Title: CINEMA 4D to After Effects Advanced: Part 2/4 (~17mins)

So now you can see that we kind of start out here, and then we zoom in and we look down. And as I say, we may as well add in, you know, some move on the position as well, just to make that camera move a little bit more interesting. So I'm going to start with my camera position at minus 2000 on Z. Let's come to frame 30.
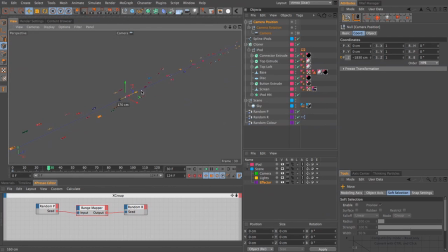And let's just kind of pull this down a little bit, say minus 1700. Just so that we have this really small camera move. And you're not necessarily going to notice that with the animation of these things moving as well. But if you added in some still elements in the background, then you would see that the camera is moving as well.
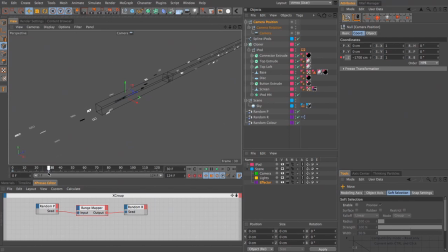So it's going to make the shot just a little bit more interesting. I'm going to come to 45. and let's move our camera quite dramatically at that point, and let's say set this down to, I don't know, like 1,000.
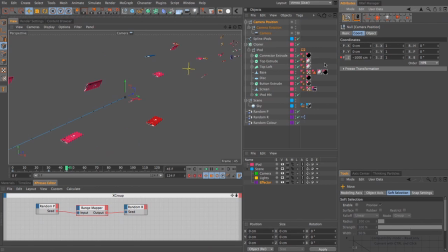So we do this kind of zoom in and the camera pulls along. There we go, like so. And again, let's just add in more of a position move.
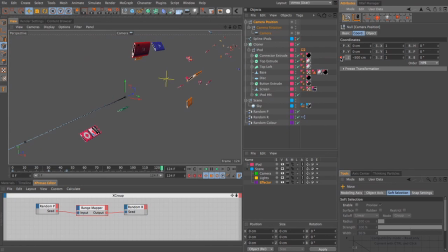Let's set that to say minus 500 and add a key. And now you can see that we're kind of moving all the way through that shot. And as I say, if you put something that's still in the background, you should see that there's some camera move throughout the whole shot, which will make it more interesting.
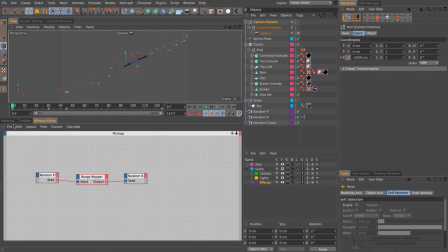I just want to come to my F curve and select
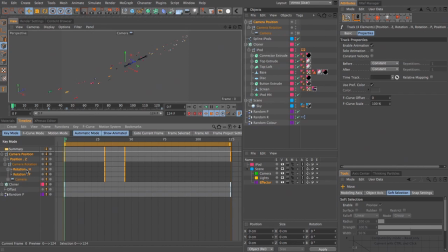the curves that I've just made. Now, I think these are okay. They're just going to be basically easy in and out. It's just this camera position I think might need a little bit of work. Let's just have a look. Yeah, so you can see we don't really want this ease at the end, and I don't want it here. What I want to do is point this so it's almost pointing at the next key, and this one as well.
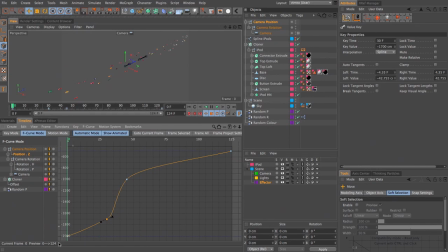So we get this kind of linear move between the keys, and then a very subtle ease into that faster move. So you get kind of something more like this.
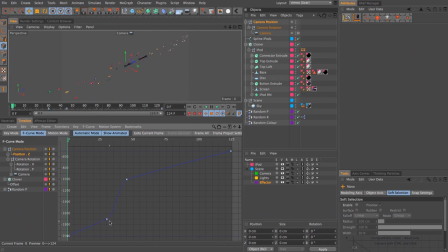And there we go. So you've got like a kind of linear move up to here, and then a zoom in here, and then more of a linear move here. There we go. You could also muck around with like the kind of focal length of the camera and make it a bit more interesting if it was a bit wider, for instance, at this point.
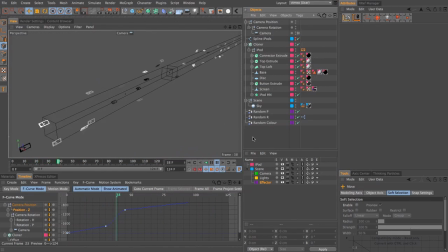So, you know, maybe you go to a wider lens. But I'm not really too worried about, you know, the quality of the animation. This tutorial is more about the exchange and stuff like that. So once again, I'm just going to save the project.
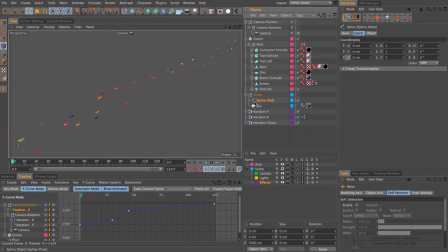Let's drag this spline into my scene null, just so I can tidy up the scene a little bit. I'm going to grab my camera and hold down control and drop that onto my camera layer, just so that I have everything onto the appropriate layer. Now it's a good time to add in a couple of lights.
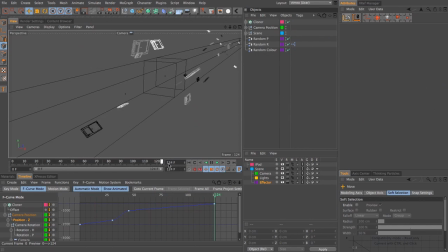One of the things I'd like to do is add in a lens flare in After Effects. You know, what kind of a project is it if we don't have some groovy lens flare? So I'm going to use a light in Cinema 4D to work out where I want to position my lens flare.
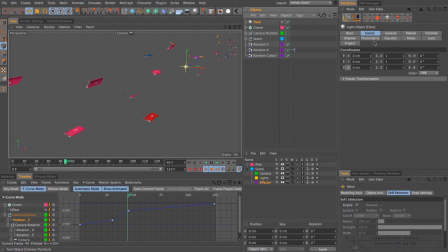So I'm going to add in a light first of all. I'm just going to call this flare. And under the general tab, I'm just going to uncheck diffuse and I'm going to uncheck specular. So this light doesn't actually illuminate the scene at all. It's simply there as a kind of position guide.
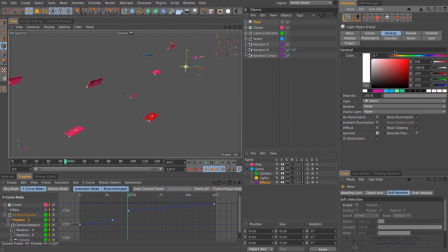I want it quite a long way off in the distance. So let's just set the coordinates for the Z to be like say 5,000. You can see there it is over there. Now we do need to bear in mind safe areas and stuff like that, even though this isn't really a real project.
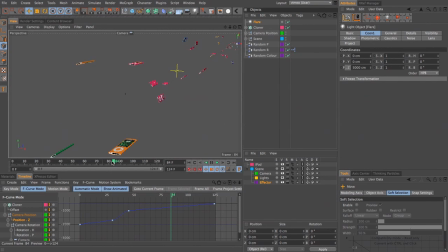And you can see that light, hopefully you can see that as I scrub backwards and forwards, and it's a bit over to the edge. So maybe I'll bring it a little bit closer, say 4,800.